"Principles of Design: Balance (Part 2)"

Hey everybody, Ben here from DMC Films and Cinderblock Studios, and welcome back to the Principles of Design, Part 2. Today we're talking about balance.
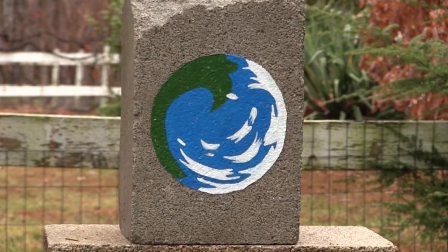So when we start talking about balance, you want to start thinking about something called the rule of thirds.
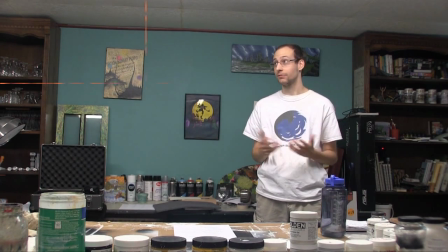[0:18]
The rule of thirds divides any 2D picture plane, such as a video in this case, into sections of thirds, or 9 boxes. The points in which those lines intersect are sort of interesting focal points. And for many 2D artists, specifically photographers, this is sort of what you understand to be framing a shot.
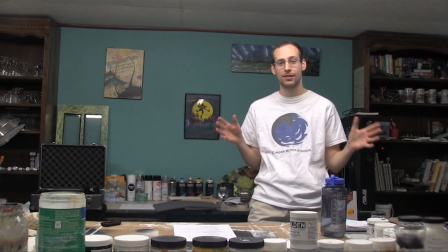[0:38]
I actually employ this myself when I step off to the side here and sort of intersect with some of those lines. So when you're thinking about a balanced composition, what exactly does that mean? How do you balance a composition?
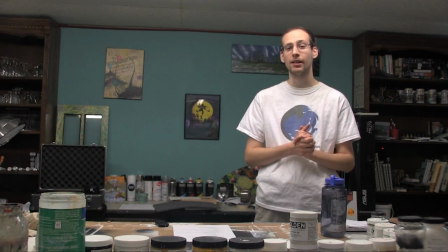[0:49]
In terms of this video, this scene is actually fairly well balanced. I have bookshelves on either side of me that sort of represent symmetry.
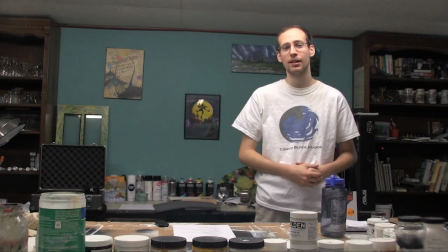[0:56]
I have some different sizes and shapes of jars right down in front, and then there's me, offsetted by 2 different objects on the wall behind me.
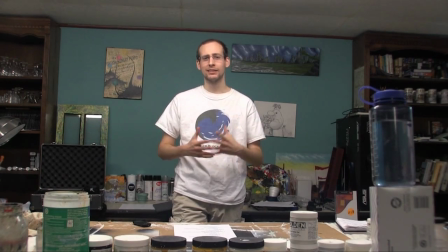[1:04]
This is a balanced composition. So composition and balance is about the objects in a scene, the things, the space, everything like that. When you start looking at focal points and things like that, you're like, okay, I'm a good focal point.
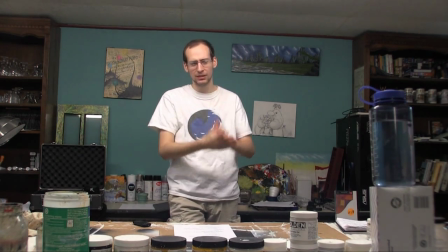[1:15]
My water bottle there, up on the front Kleenex box, kind of throwing the rest of the scene off balance.
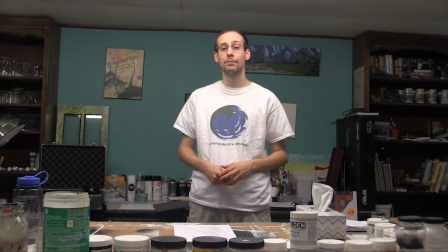[1:21]
So if I step over here a little bit, now we're in balance again. Keep in mind though, the good balance doesn't just have to do with shapes and objects, but also about values.
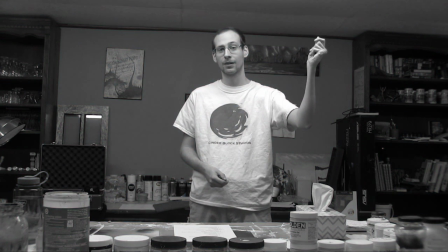[1:29]
For example, if we switch over to black and white, you can see that there is a nice, decent amount of balanced values.
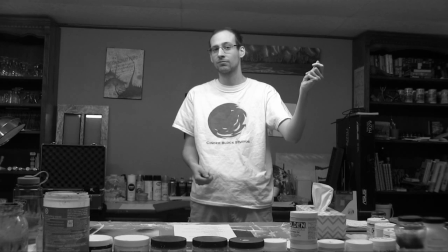[1:37]
There's not too much light, there's not too much dark. It works. Maybe my shirt's a little too white for the scene, but it works. So even seeing this and visualizing it, why is balance really that important?
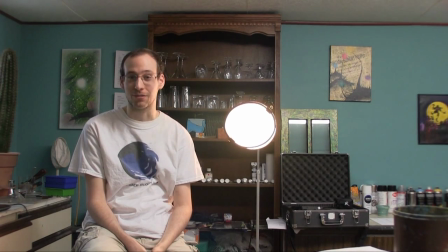[1:50]
Proper balance is essential for keeping the viewer's attention. For example, you're probably extraordinarily distracted by the lamp to my left. If you're into film or literature, you might understand something called the suspension of disbelief. The suspension of disbelief is essentially when you or the viewer looks at something and goes, That's ridiculous, that can't be real, what are you talking about? For this example, it's not just about balancing your composition, but creating something believable.
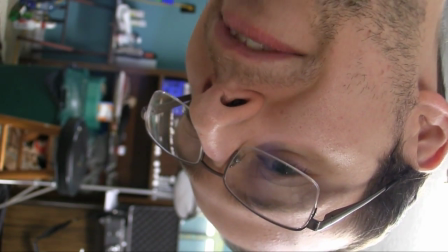[2:16]
So if you lose somebody on the suspension of disbelief, probably not going to be real good for you. Another form of balance that I'm sure we're all familiar with is the idea of symmetry. The idea that on one side and on the other, it's pretty much exactly the same. As you start getting a little more complex, you're going to see things like more complex semi-symmetry. Things that are roughly the same on both sides, but are still interesting enough to be different. Then as we get a little bit more advanced, we're looking at things like perspective that kind of push that idea of balance off a little bit, and you get things that are asymmetrical, but still balanced. And of course there's always the idea of radial balance, as things in a circle sort of are there together, but there's enough of them, or not too many, not too little. Everything's just balanced, you know. So now that we've talked about balance in my space, let's look at things that are a little more complete.
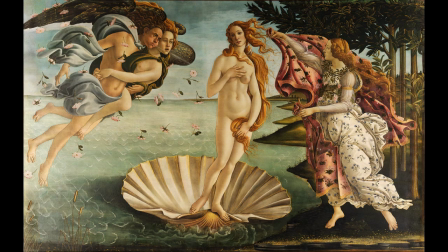[3:04]
To start, Botticelli's Birth of Venus is a great example of balance. The single figure on the right-hand side, as well as the forest behind her, creates a sense of balance with the winged figures off to the left.
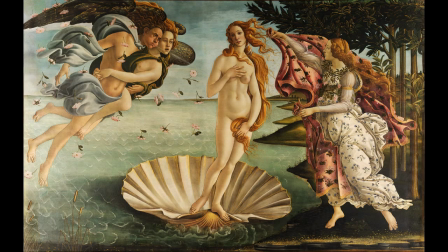[3:17]
It's proof that you don't need another figure on the right to balance that out. You just need some additional elements and values to really kind of bring that piece together.
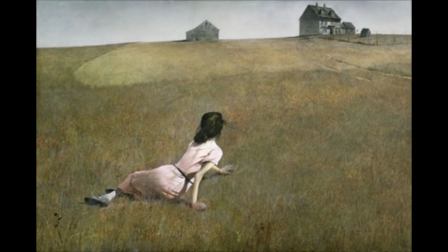[3:26]
Another great piece to understand balance is Andrew Wyeth's Christina's World. Note about this piece is if it was just her in the house on the right, then it would actually seem a little bit off. Some might see that barn on the left as being a little bit out of place,
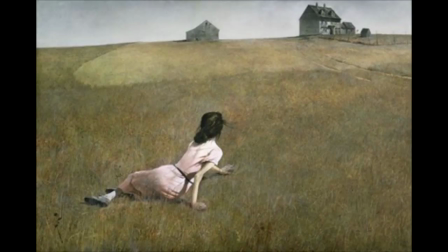[3:42]
but really that barn on the left is great for understanding both horizontal and vertical balance.
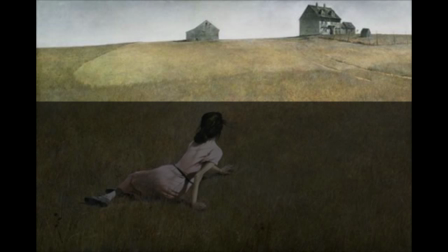[3:48]
The barn and the house are in balance, and the barn and the house and Christina are all in balance, both horizontally and vertically.
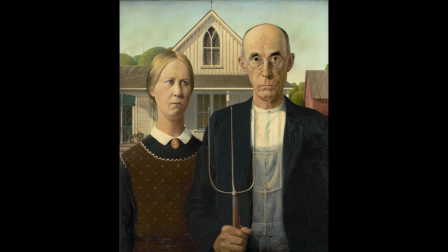[3:56]
Our final piece today is one that not a lot of people actually know the name of. It's Grant Wood's American Gothic. Now this is a really great example of sort of semi-symmetry.